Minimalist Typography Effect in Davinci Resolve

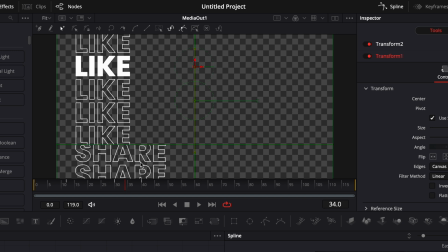494s
We simply gonna do some motion blur to make the transition a bit smoother, but we're gonna do that at the end of the composition.
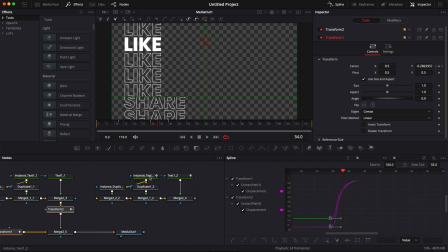501s
So right now we're just gonna create the subscribe transition. So we're gonna go from the like to subscribe, exactly the same way we've been going from the share to the like.
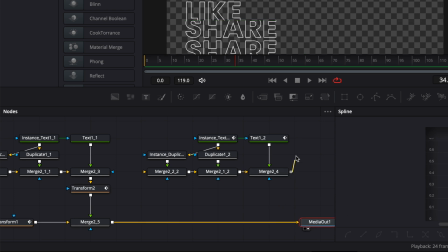511s
So here, I'm just gonna drag my media out, link the output of my merge here to this merge. We're gonna link the output of this background to the merge of the subscribe.
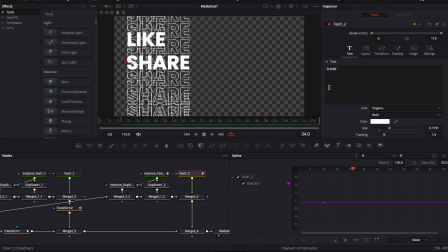522s
And then here we're gonna switch the text from share to subscribe.
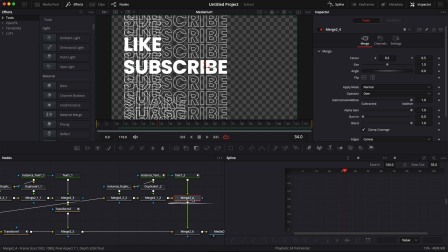526s
Then here we're essentially gonna do the exact same thing. I'm gonna select my merge, hit shift space on my keyboard, bring a transform node.
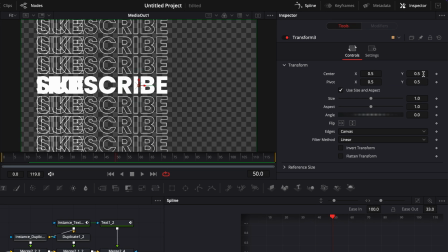532s
I'm gonna go to frame 50 and I'm gonna change the value to 1.5, drop a keyframe on it,
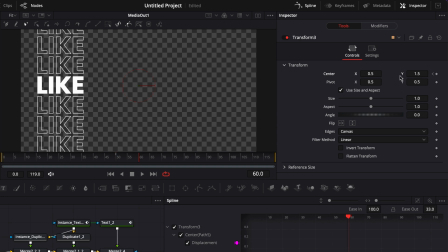538s
then go to frame 60 and change the value back to 0.5.
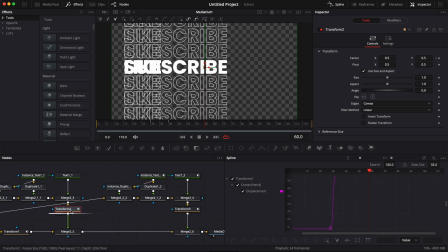543s
Then here we're gonna be doing a similar thing under transform 2, going back to the transform 2 here, go to frame 50,
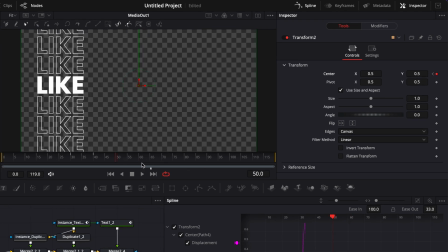550s
drop a keyframe on the initial position, then go to frame 60 and drag that down.
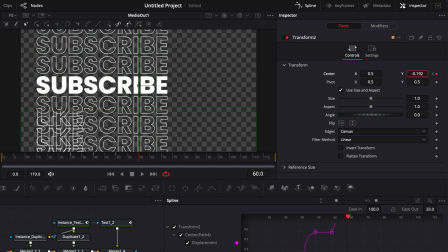556s
So we're basically gonna just put it out of screen, so minus 0.5.
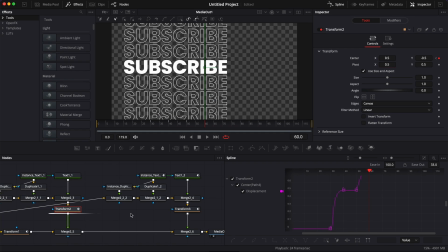561s
And then here I'm gonna select my transform 2, hold command on my keyboard, select transform 3. So everything is showing up here in my spline, click zoom to fit,
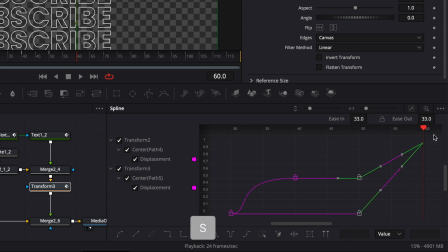571s
select my point, hit S on my keyboard, and then bring the ease in at 100.
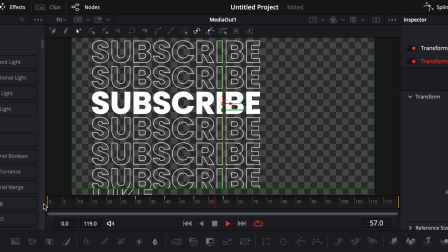578s
And now we basically have a final animation. We're just gonna finish that with some motion blur and a few little tweaks.
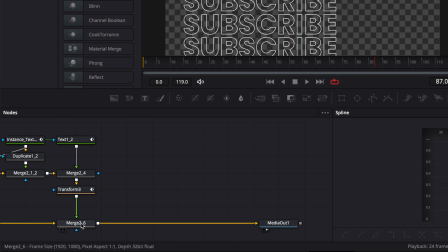584s
So here I'm gonna make some space between my merge and my media out. I'm gonna select my merge, it shifts based on my keyboard, and search for directional blur.
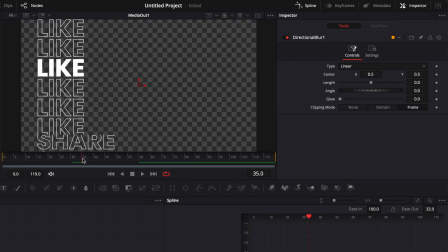592s
I'm gonna bring that in. And then here, essentially, we're gonna add some blur when the shift is happening to mask here that transition. So here I'm gonna go to frame 30. I'm gonna change the angle here to 90.
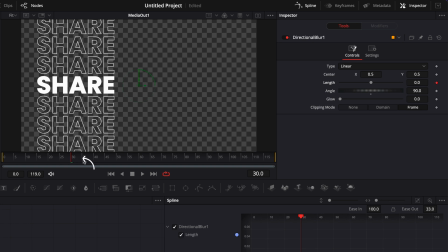607s
We're gonna drop a keyframe here on the length. Then we're gonna go to frame 35 and we're gonna adjust the length here to 0.02. Then go to frame 40, bring back the length to zero. Then the next switch happen at frame 50.
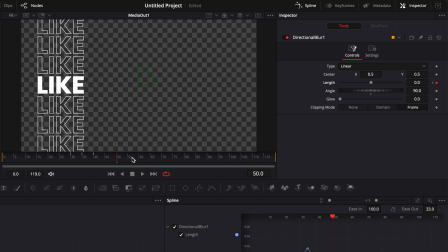622s
So I'm gonna drop here a keyframe on frame 50 at zero. Go to frame 55 and bring back again at 0.02,
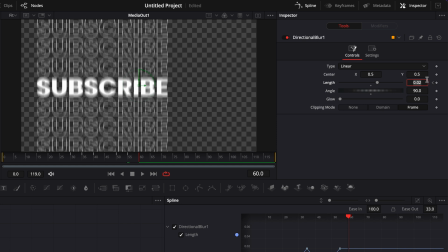630s
and then go to frame 60 and bring it back to zero. Then here I'm gonna select my point, but I'm not gonna select everything at once.
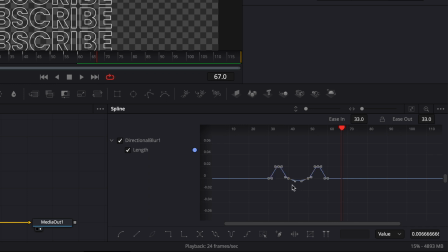639s
Otherwise, I'm gonna create here a weird curve in between the two.
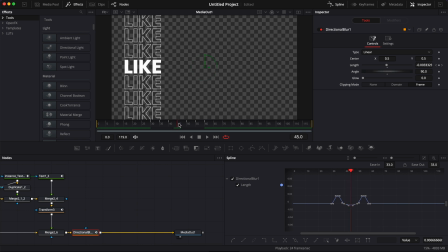643s
So that's just gonna create a weird thing happening right there between 40 and 50, where we're not supposed to have some animation.
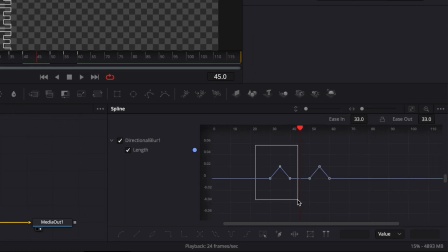650s
So we're gonna do it step by step here by selecting the first one, hitting S on our keyboard and bringing the ease in to 100. And then doing the same here by selecting the second one, hit S on our keyboard and bringing the ease in to 100 again.
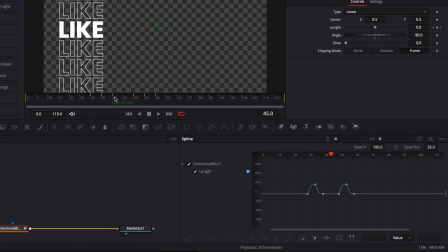666s
And that way, right here, we're keeping that line flat and it doesn't get weird value here between the 40 and the 50 frame.
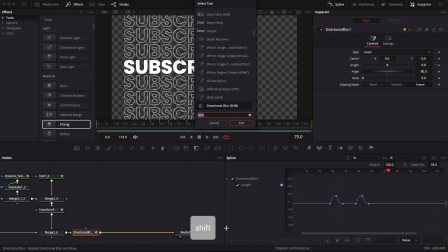674s
Now I'm gonna add some glow. So I'm gonna hit shift space on my keyboard and I'm gonna search for glow, bring that in.
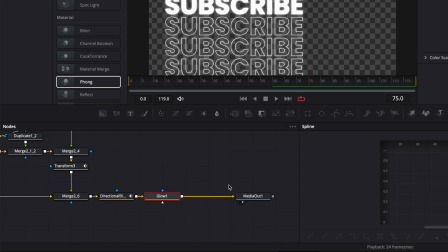680s
Here, I'm gonna bring the glow size down a little bit. Then I'm gonna bring a new background and I'm gonna unlink here the glow
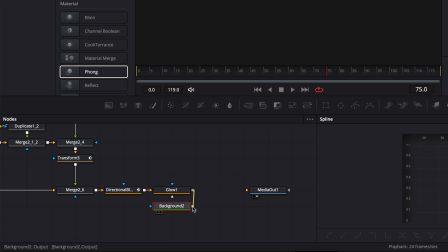688s
from the media out and link it here to the background too, and then link the output of that merge to the media out.
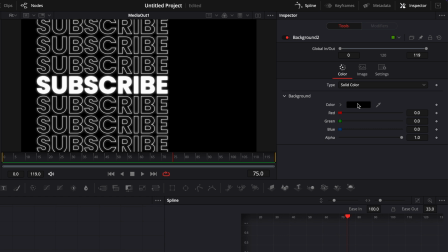695s
Then here I'm gonna go to my background too and switch the color from black to more of a gray, so right there.
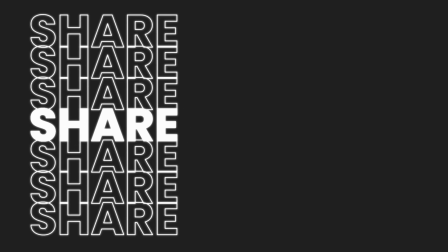702s
And now we essentially have our final animation.
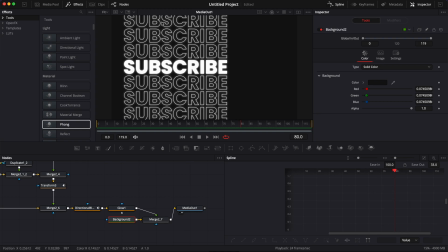704s
One last thing that you can do is you can use a DVE to deform that and create some cool perspective effect. So I'm gonna select my glow here, hit shift space and search for a DVE node, bring that in.
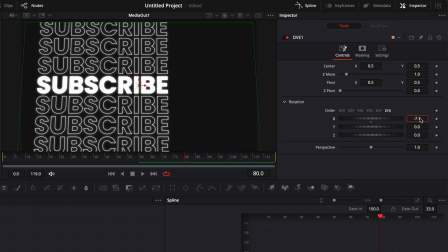718s
And then you can just start to play around with the X, the Y and the Z value,
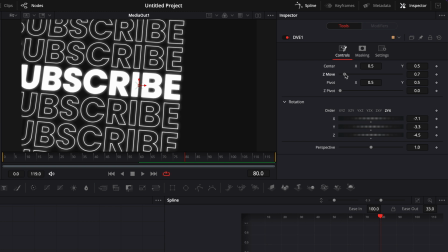722s
as well as here the Z move to just zoom in or out and create the pattern that you want.
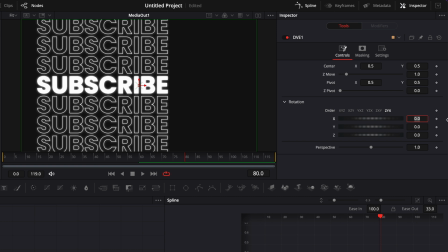728s
So here in my case, I'm gonna go with minus 15 on the X, then with 15 on the Y, and then 15 on the Z. Then as you can see here, we're clipping the edges,
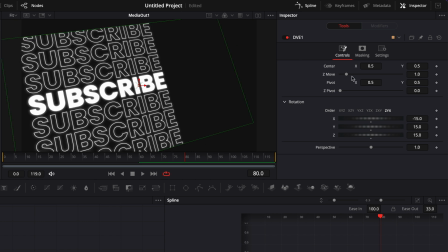739s
so we're gonna need to zoom a little bit.